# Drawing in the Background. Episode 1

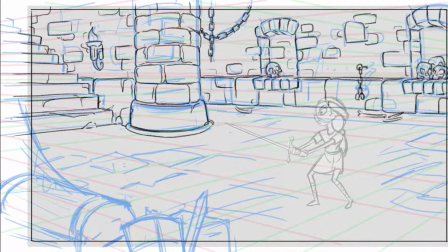500s
But if we're doing something like this, where it's just a fun little one-off drawing, you can have fun with it and put whatever you want.
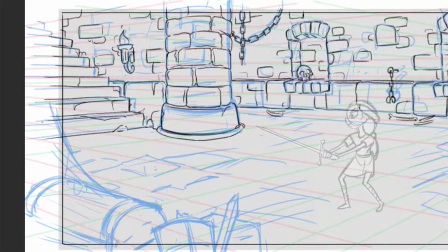512s
And in the process of drawing this, I realized how much of kind of the Cuphead style has been embedded into my brain.
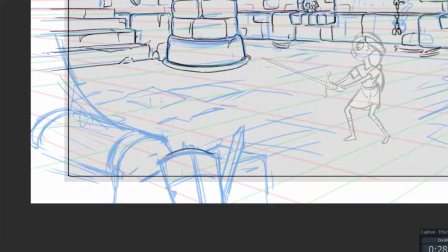519s
And just as I'm trying to draw quickly, a lot of that style technique is kind of coming out in this background. All right, for the foreground, let's draw on some of these details. I used a slightly larger brush just so that it pops out a little bit.
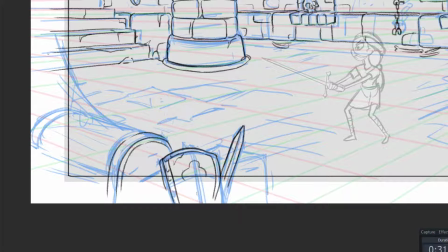536s
But once again, we're keeping the details really minor, just enough so that it kind of reads what it is. But we definitely don't want this foreground element to be any kind of a focal area.
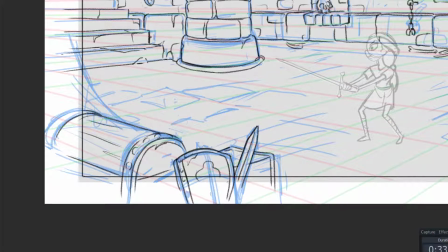547s
It's made just to help push the viewer towards the character, and so that your viewer's eyes don't get trapped in the corner.
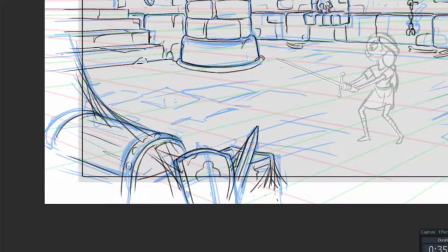560s
Add some spider webs. Make it feel like it's been abandoned for a long time. I don't know what business she has down here. All right, you also notice that I'm drawing it completely zoomed out.
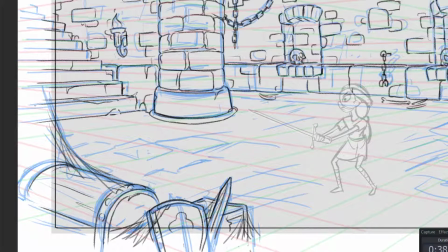575s
If I had more time, I might zoom in on areas and really refine it, but for this particular video,
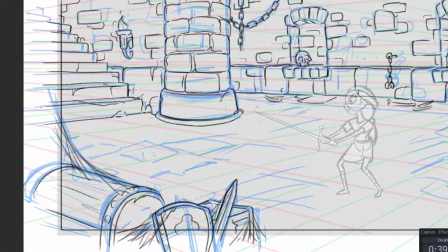581s
I just wanted to keep this drawing really simple, try to get through it in a couple hours and not over labor it,
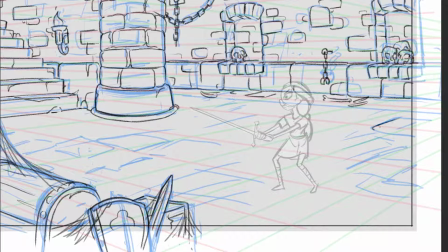586s
so I'm not really zooming in a lot, just keeping it really fast. Sometimes for this style it kind of works too, because I kind of want that feeling like it's just a pencil drawing. I don't want to get too crazy with the details. In the past I've done some backgrounds where they're like hyper detailed, and you know,
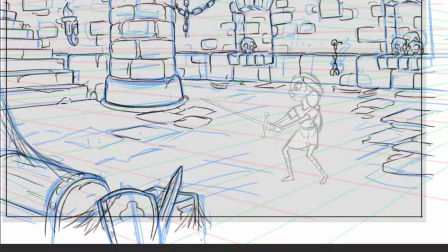606s
I'll spend 10+ hours on each one, but for this particular case we wanted it really simple.
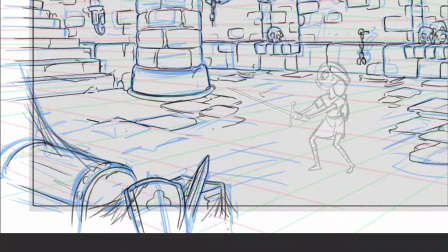613s
That way it'll match the rough character, since I didn't really clean up that animation too much. And I think at this stage also I kind of just flattened all the walls into one layer just so that it was really easy to
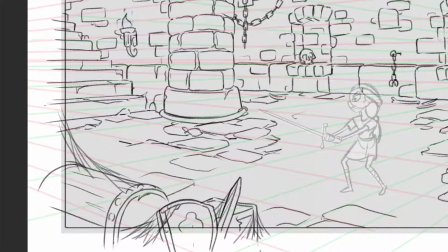628s
quickly draw and erase in those tiles on the ground. I didn't want to draw every single tile, kind of like with the walls.
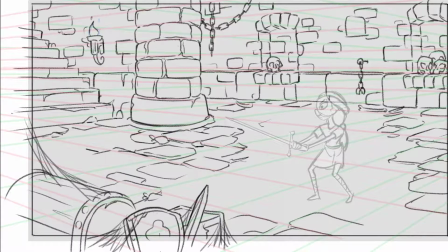636s
I wanted to keep it sparse so that visually it would read what the floor felt like, but it wouldn't get,
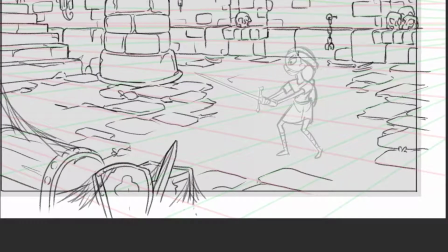643s
you know, it wouldn't become a distraction or interfere too much with the character, so that, you know, visually it would kind of breathe. But I found it a lot easier just to collapse those layers so that I could
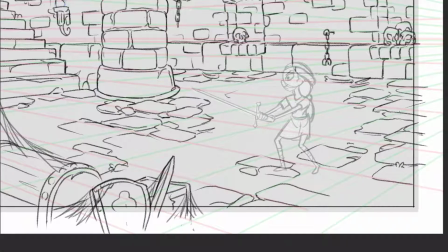658s
draw on top of anything and not have to worry about finding which layer it was on to delete it and then go back and draw it more.
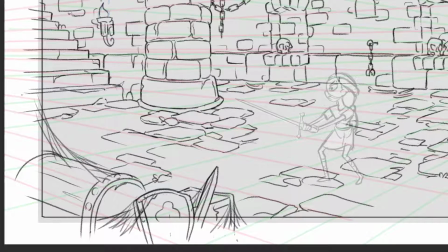667s
These took a little bit of time. They're pretty simple, and as long as they vaguely follow the perspective, they usually work.
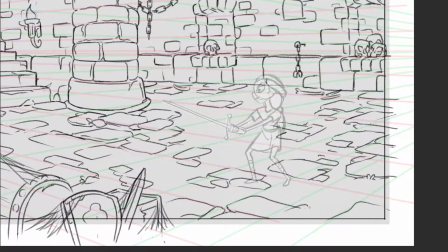673s
But a lot of times you draw one in and then it's like, nah, it's not quite right,
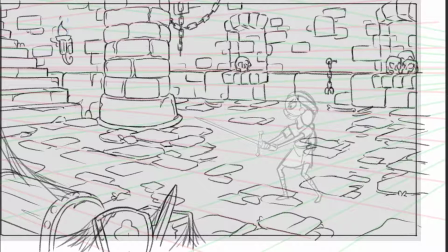677s
and then you'll put one somewhere else, or just kind of keep adding to it till it feels right.
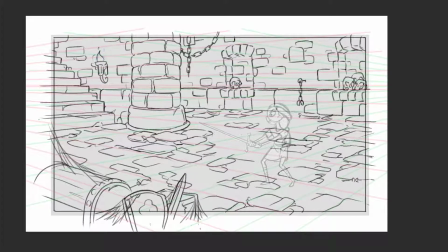684s
There's not really a hardline rule of how to approach this type of kind of
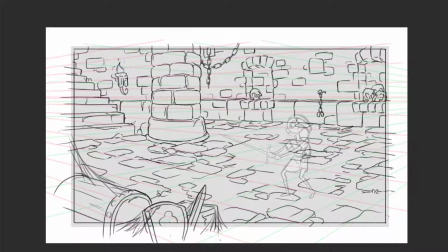690s
pattern where not every brick is drawn, but it's kind of here and there. All right, now that the line work's pretty much done, it's time to add some quick tone.
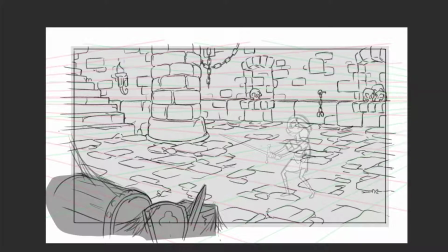698s
I'm going to keep it pretty simple, just enough so we add a little bit of light and shadow. So first I'm going to draw a matte underneath that foreground so that we can just group it and darken it up a little bit.
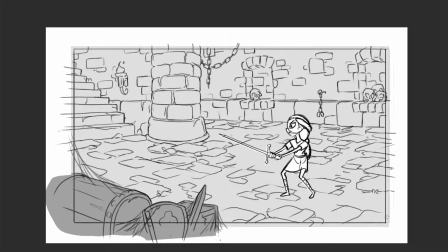712s
And then once we get to the stage, it's also nice to just add a little bit of a black border
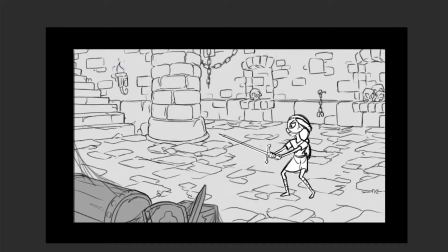719s
so that we're visually not distracted by things that are bleeding outside of the actual image you'll see. But it is good to draw outside of your actual frame, just in case you need to shift things around. That's why I'll always have a nice border around my drawings.
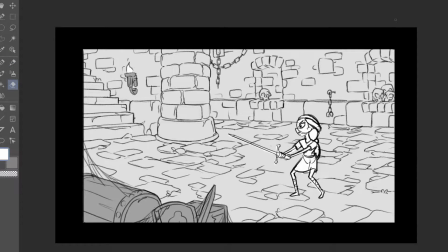736s
Nice thing with Clip Studio is, since I'm using the same pencils for the animation as the background, I can meld it in and have background elements that you can't tell that they're going to be animated because I'm using the exact same brushes.
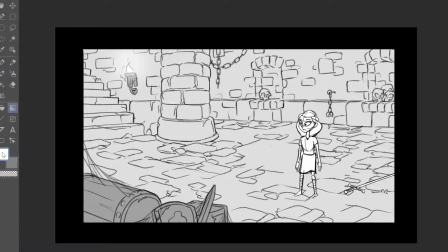750s
So that torch is a good example of that. Adding a little bit of a
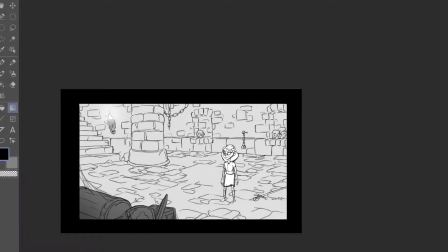758s
gradient around the corners just to make it feel like there's really limited light and things are quickly dropping off as they
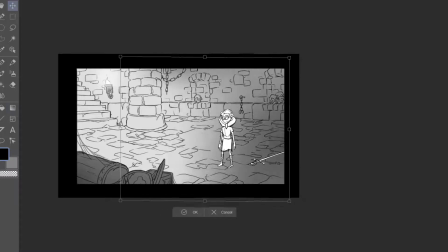767s
go away from that light source. So sometimes a little gradient on the ground can just help quickly throw in a little sense of ambient occlusion.
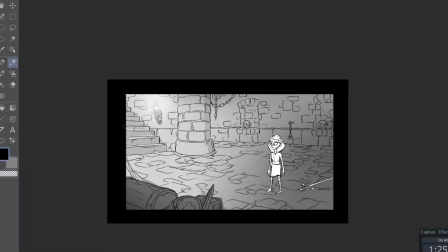780s
I don't want things to get too dark because I want it to feel, you know, easy to see the character. And I don't want to feel like I need to light the character. I want to keep it pretty simple on this first video.
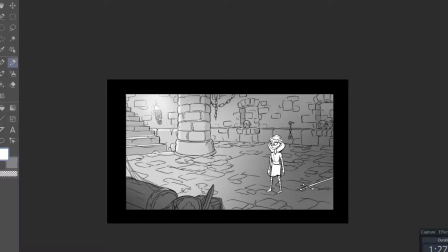792s
So we're just adding in some shadows and highlights on top of everything, or on top of the tone. Just enough to kind of indicate what the light might be doing. I think in the future, if I went in, it'd be fun to paint this,
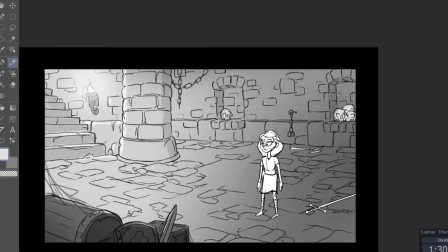808s
and maybe then I'd push the lighting a little bit more, but for this stage, we'll just keep it really simple.
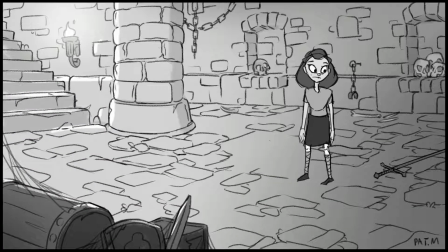815s
It'll go with the really simple character. All right, and now we're done. See it all together. She grabs the sword, it swings around, you'll see the torch is flickering. And so that's how I add a background to an animated character.
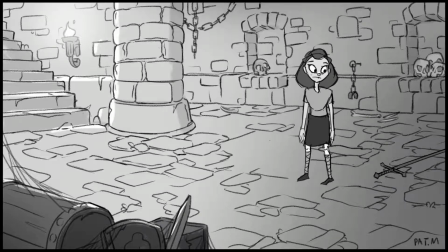831s
Now, typically, if you were on a production, you would not animate a character and then decide to draw a background around it. You would be working off of storyboards, so everybody's on the same page. But for this particular example, since it's from a personal project, that's exactly how I did it.
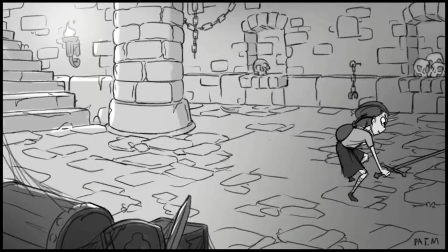850s
I did this all in Clip Paint Studio, and for most of my career, I've been using Photoshop,
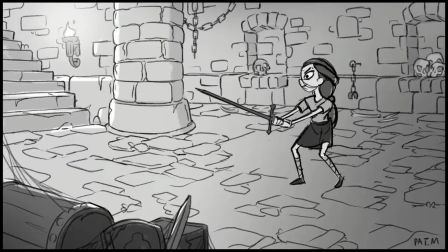858s
but Clip Paint Studio has some really cool animation tools in it where
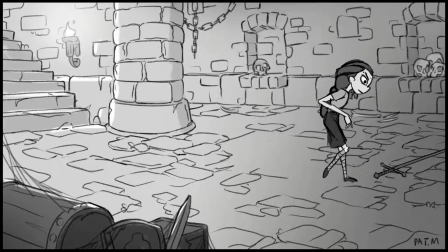862s
I can basically use the same brushes to animate the characters as I would draw the backgrounds,
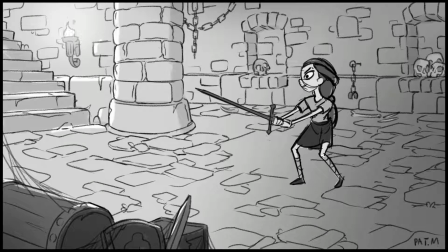867s
and it has a really cool look to it. So the last couple months, I've been using Clip Paint Studio a lot on my tablet computer. This is the first video, obviously. Hopefully you learned something from it, and thanks for watching.